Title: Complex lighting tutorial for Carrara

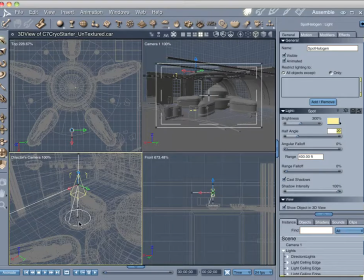(16:40)
You can manually interactively engage with this light. I like to enter values, personal bias right here. The angular fall off is how crisp the edge of the light is. I want this to have a relatively soft edge where the light gets dimmer the further away it gets from the center, called a penumbra.
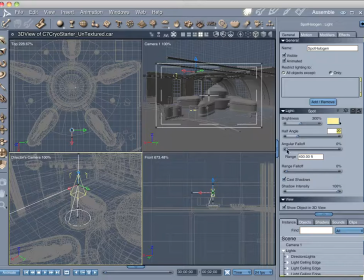(16:56)
So what we'll do is in the angular fall off, I'm going to bring this up to 100%. The range of this light I want to be small as well. We'll give this a range of 15 feet, or about 1.5 meters. And the reason for that is because when we do our range fall off,
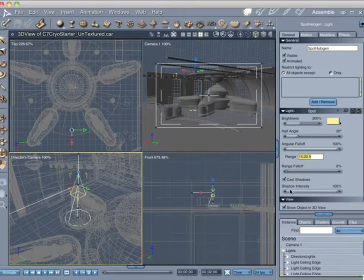(17:15)
letting the light become less bright the further away it gets, we're going to go ahead and make this fall off to something more like about 40%. Shadow intensity, we're going to reduce down actually to about 80%.
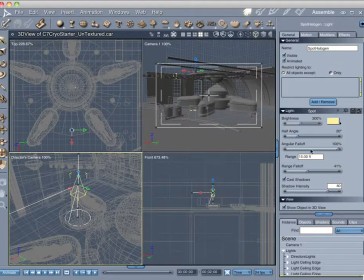(17:31)
And the reason for this is going to become clear when we go into our next section here. Let's do a quick area render, keyboard shortcut X, and I'll drag through this.
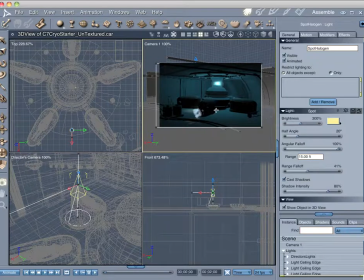(17:41)
We'll see that we don't have any light in the scene, and it's because we need to start engaging some special effects right here. So let's go over to the effects palette, and the first one we're going to do is actually engage soft shadows. Currently they're set as ray traced, and this is going to give us a little bit softer appeal to that, so I'm going to engage this.
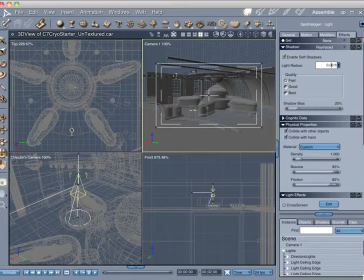(18:00)
Leave the quality at fast, but increase the level to 0.08 to 0.2 and choose OK. The next area that I will do is come down to the light cone.
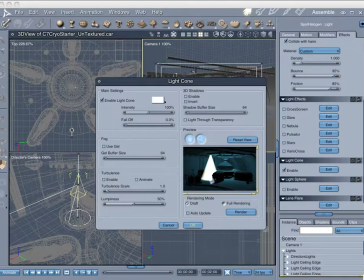(18:15)
We're going to enable this and then we're going to edit it. And it gives us a modal dialog box that pops up that lets us change some of the things we need to be changing. So the first thing we want to do is we can see it in our scene and see that it is way too bright. So let's go ahead and bring this down here, this value, to something more like about 15%.
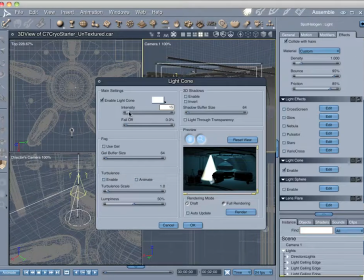(18:35)
If you leave the color of the light cone white, it will pick up the brightness of, or the color of the light. You can have the light cone for special effects be a completely different color if you want, but I want it to imitate the light bulb, so we'll currently leave it as white.
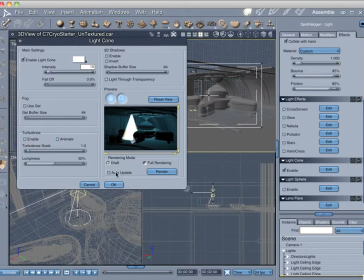(18:52)
I also want this scene to update a little bit as we go to work on it, so I'm going to choose the auto update button and make this a little bit larger.
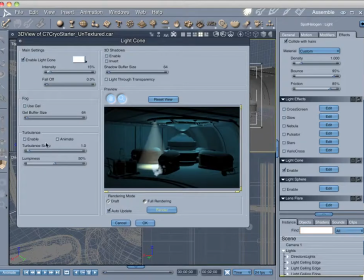(19:00)
Let me hit render again. There we go. So we can get a better idea of what's going on. Now the light cone is coming through here, but I want it to pick up the shadows of things around it and cast shadows, so we're going to enable 3D shadows. But when I do that, it disappears.
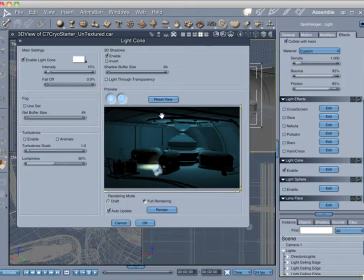(19:19)
And the reason for that is that the light itself is residing behind an object, so it's casting a shadow and getting caught. We're going to invert that with the invert button. So now it shows through, looks like it's emanating from the light above it and interacts with the objects down below it.
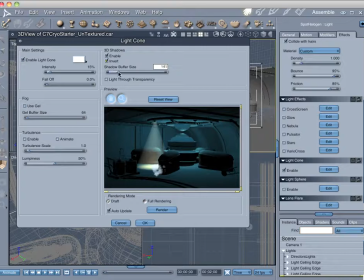(19:35)
I also want to increase the shadow buffer quality a little bit, increasing up to something more like about 155. The last thing I want to do, well, I shouldn't say the last thing, an additional thing, is the fall off.
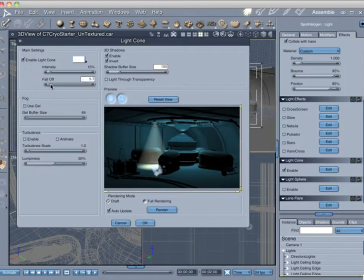(19:47)
You can see how the light cone is very consistent top to bottom. So let's change that and increase the fall off to something more like about 40%. And I'll get it up to 38 or so, something like that. And now we can see that cone fading away, so we get this atmospheric sense going on.
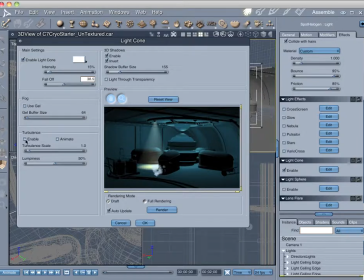(20:07)
The last thing I'll want to do is have a little dirt in the air to match some of the glows that we already have going on. So I will enable turbulence, which gives us a fine pattern right now, but I want to actually increase the size of that from 1 to 6. So give us a little coarser pattern, matter of taste, but that's where we'll leave it right now.
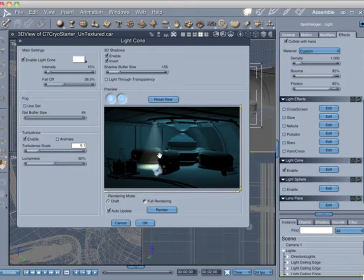(20:26)
With that done, we've got a nice approach here.
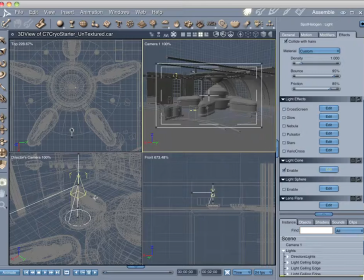(20:28)
The next thing we'll want to do is to add a little bit of a light sphere around it so that we get this kind of cast light around the light bulb itself. So the next thing we do is come down to light sphere and engage that.
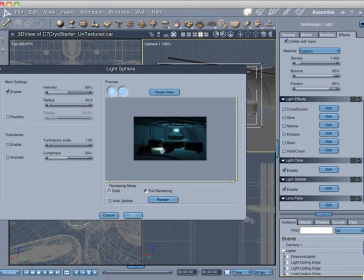(20:40)
This is the same view that we saw when we worked on the center area. So let's go ahead and adjust these values.